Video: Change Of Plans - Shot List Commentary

Hey everyone, welcome to the official behind the scenes of a little project I did called Change of Plans. Uh, for this project, it was just a little assignment I had to do where me and a group of people, we had a list of shots that we needed to do and a random script. Uh, so we made up a little story, and here I'm going to go through one example for every single shot we did.
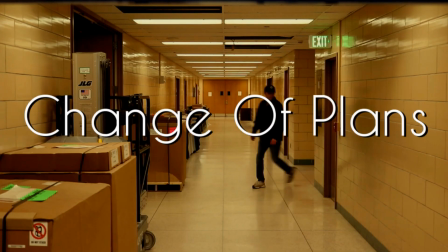[0:33]
So, starting off with our first shot, we have the very long shot, also known as the very wide shot. Uh, for this, it is usually a much more outdoorsy location, big landscape shot, whatever. But we used it to showcase
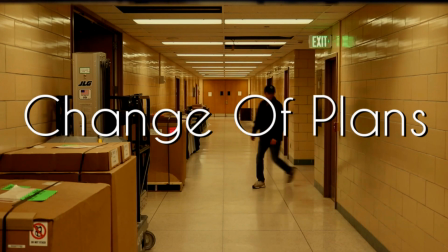[0:53]
uh, the starting area for our film, which is just this long corridor with some boxes and everything. Uh, as you can see, guy number one, as we call him, walks in from the right side and then eventually towards the camera. Uh, you can't make out too many details.
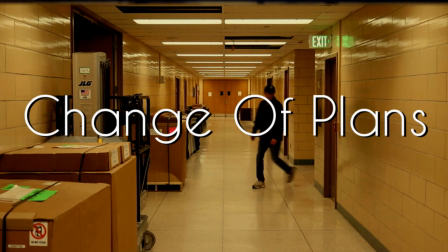[1:12]
You just know there's a figure walking, which is a usual characteristic of the shot.
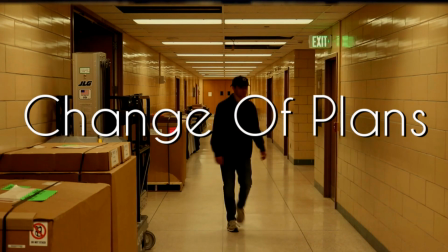[1:19]
Immediately following that, we have the long shot, also known as the wide shot or the full shot. Uh, Again, it's the same scene, character walking down the hallway, except now it's a bit closer. And because of this, we can kind of see more of our character,
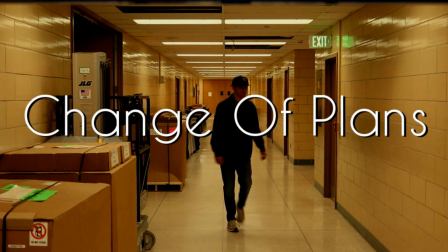[1:39]
and we get a much better look at his clothes, the way he looks, etc.
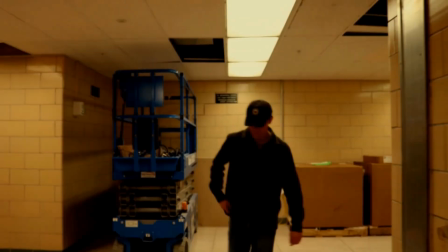[1:47]
For our next shot, we have the medium long shot, also known as the knee shot. Uh, in this scene, main or character guy number one is pulling something out of his pocket,
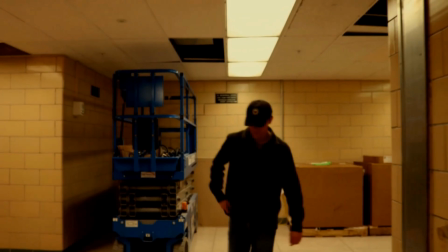[2:00]
and the reason we chose this shot is you get to see more of the background. You don't really need to see his legs, but you do need to see that he's pulling something out of his pocket. And obviously, due to its name, the knee shot, it is usually a shot
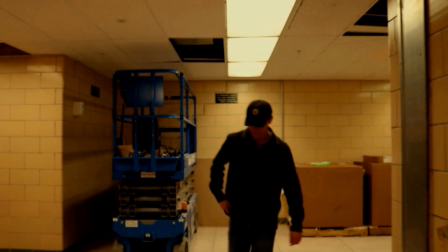[2:19]
that shows a character from the knees up, which is exactly what we did here.
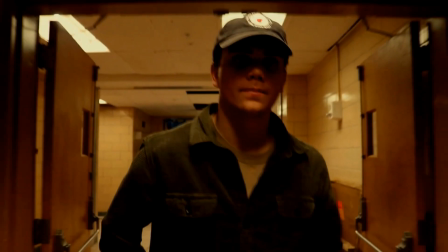[2:25]
And for our next shot, we have the medium close-up, also known as the bust shot. The reason why it is called the bust shot is because, well, if you couldn't tell, it's taken from the bust upwards.
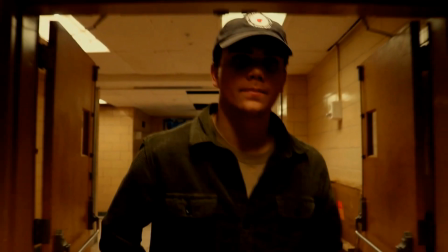[2:39]
The reason we chose this shot is because if you've seen the project, you know that guy number one puts a pill in his pocket, and the camera pans up after he does that and shows him walk through the hallway. We don't really need to see more of his body anymore.
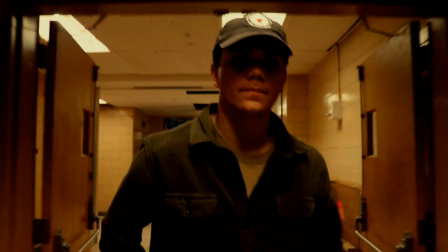[2:58]
Instead, we wanted to get a clearer look and focus on his face, as well as the shoulders and whatnot, because a close-up shot would be way too personal, while a long shot would just isolate more than what this shot does. It's a nice compromise.
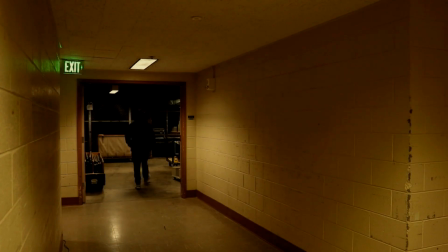[3:16]
And taking a far step back, we have the extreme long shot, also known as the extreme wide shot. The reason we went with this shot is because you can tell there's a room back there, and you see the characters walk into that room, but can't quite make out the details.
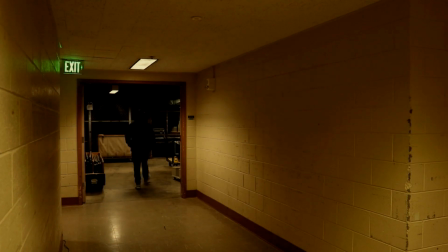[3:32]
It's a very good way to introduce a new location for the very next scene, which we'll be getting to in a second. We also see guy number one, the person we've been following for most of this time,
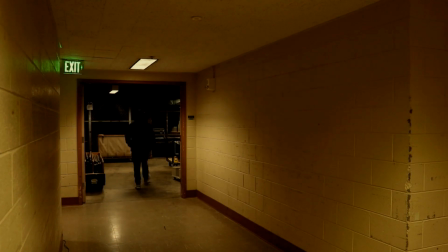[3:47]
walk into that room and then immediately be followed by guy number two, who we're about to meet in the next scene. As you can see, guy number two is standing there. You can't really make out too many details, but you know he's there.
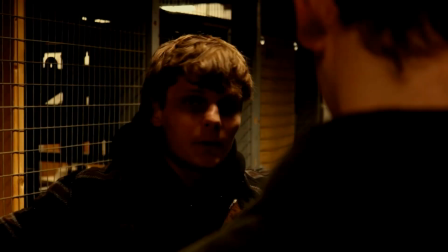[4:01]
Here we have one of my favorite shots, the over-the-shoulder shot, which, as the name implies, is taken from behind someone's shoulder, and you see over their shoulder.
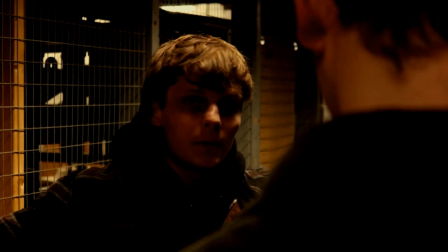[4:14]
In this case, we have guy number one. He's more on the right side, and we're seeing up from his left shoulder to see him talking to guy number two. This shot is really, it's most commonly used for conversations between characters.
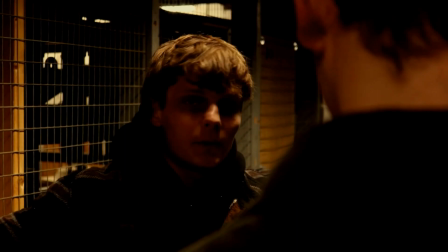[4:31]
It'll flip-flop. If you watch our project, you'll see us use that technique a bit. I also really do enjoy playing video games, and there's quite a few games that use this kind of technique. It's known as third person. Nice little over the shoulder.
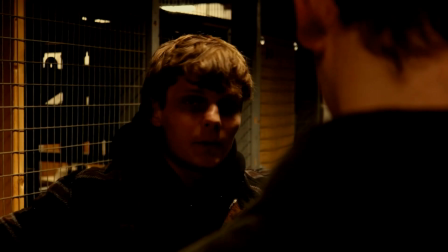[4:50]
It's a good way to see the person talking while still getting the reactions of the other person. And getting nice and personal, we have the close-up.
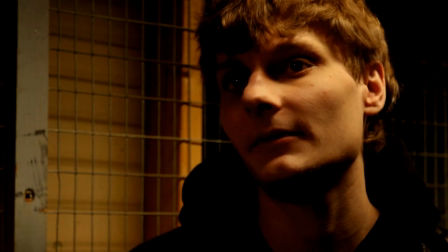[5:03]
Uh, as the name implies, once again, the close-up is a close-up of either an item or a person. In this case, we choose to close in on guy number two's face to get his full reaction,
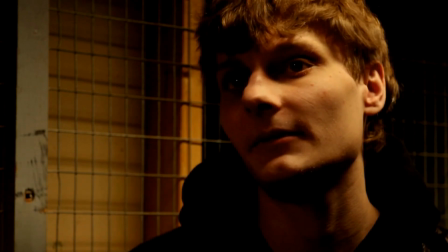[5:19]
all the details of his face, etc., so we can tell what he's feeling when he delivers his line for the scene.
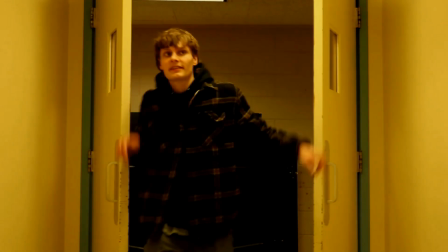[5:28]
Next, we have the medium shot, also known as the waist shot or the mid shot. Now, this is probably my favorite scene from this little project we did, where you have guy number one burst through the doors, and then guy number two follows right after. The framing, the lighting, everything. I really like it.
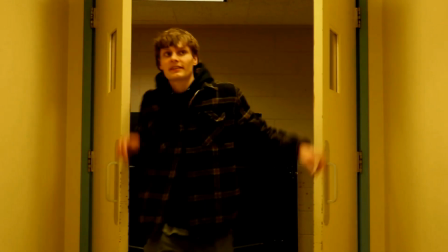[5:48]
But anyways, in this little screenshot you see here, you have guy number two opening the doors. The reason we went with this shot is you don't really need to see any of his legs or whatever.
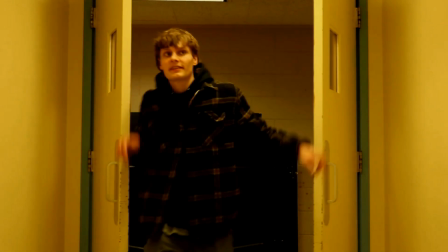[6:02]
You just kind of need to see his body opening the door and see his face, whatever. Earlier on, we talked about the knee shot. If you don't need the thigh area,
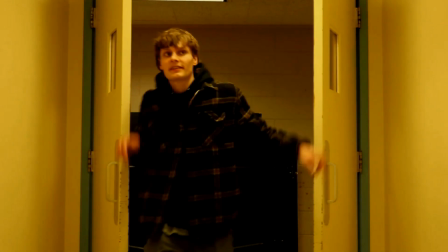[6:16]
usually you would use that to show off like a character using his pockets, for example, which is what we did. We don't really need that. So instead of having wasted space, we opted in for the waist shot.
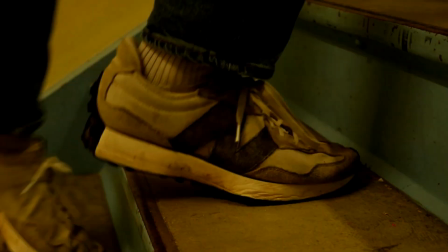[6:30]
Up next, we have the big close-up, also known as the choker. We use this shot on a guy walking up some stairs to kind of just have a nice detailed shot. Some little B-roll.
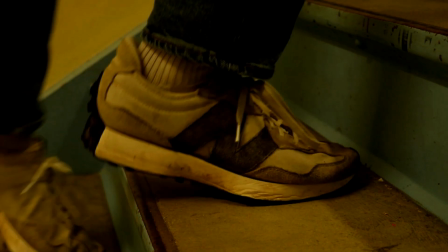[6:48]
We watch your character walk up the stairs, and you hear guy number two shout, something that makes guy number one stop. Instead of just showing guy number one like his full body stop, we just see his feet stop,
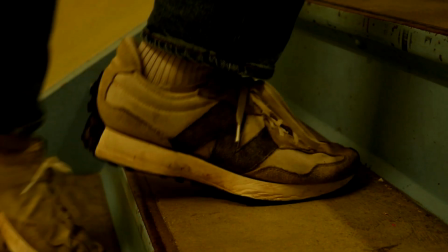[7:03]
which is a nice way to build some kind of suspense, because you don't know what the other character's thinking, you just see their very small action. And because of that, that's what your brain immediately focuses on, is the action of him stopping while going up the stairs.
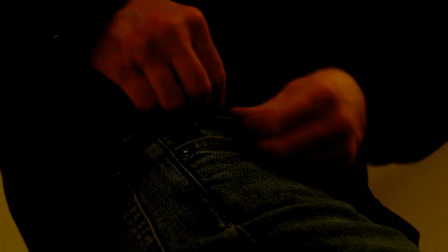[7:20]
And finally, we have the extreme close-up, which the big difference between the extreme close-up and the last shot we talked about, the big close-up, is with the big close-up, you can see background details that will tell you what the character is or what they're doing or where they are,
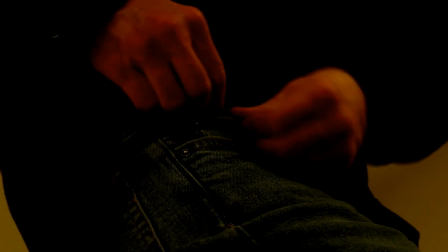[7:39]
which in that case you could tell they're walking upstairs. They're in a stairwell, whatever. For extreme close-ups, you don't really know what's going on. In this scene, you see your character reach into his pocket to grab something, but you don't know what he's doing or what he looks like.
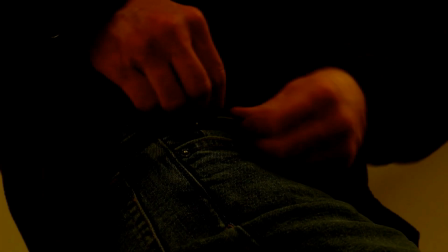[7:57]
Obviously, if you've seen the film, you know what he looks like, but just from this shot alone, you don't know what's going on. You don't know where the character is, why they're there, etc.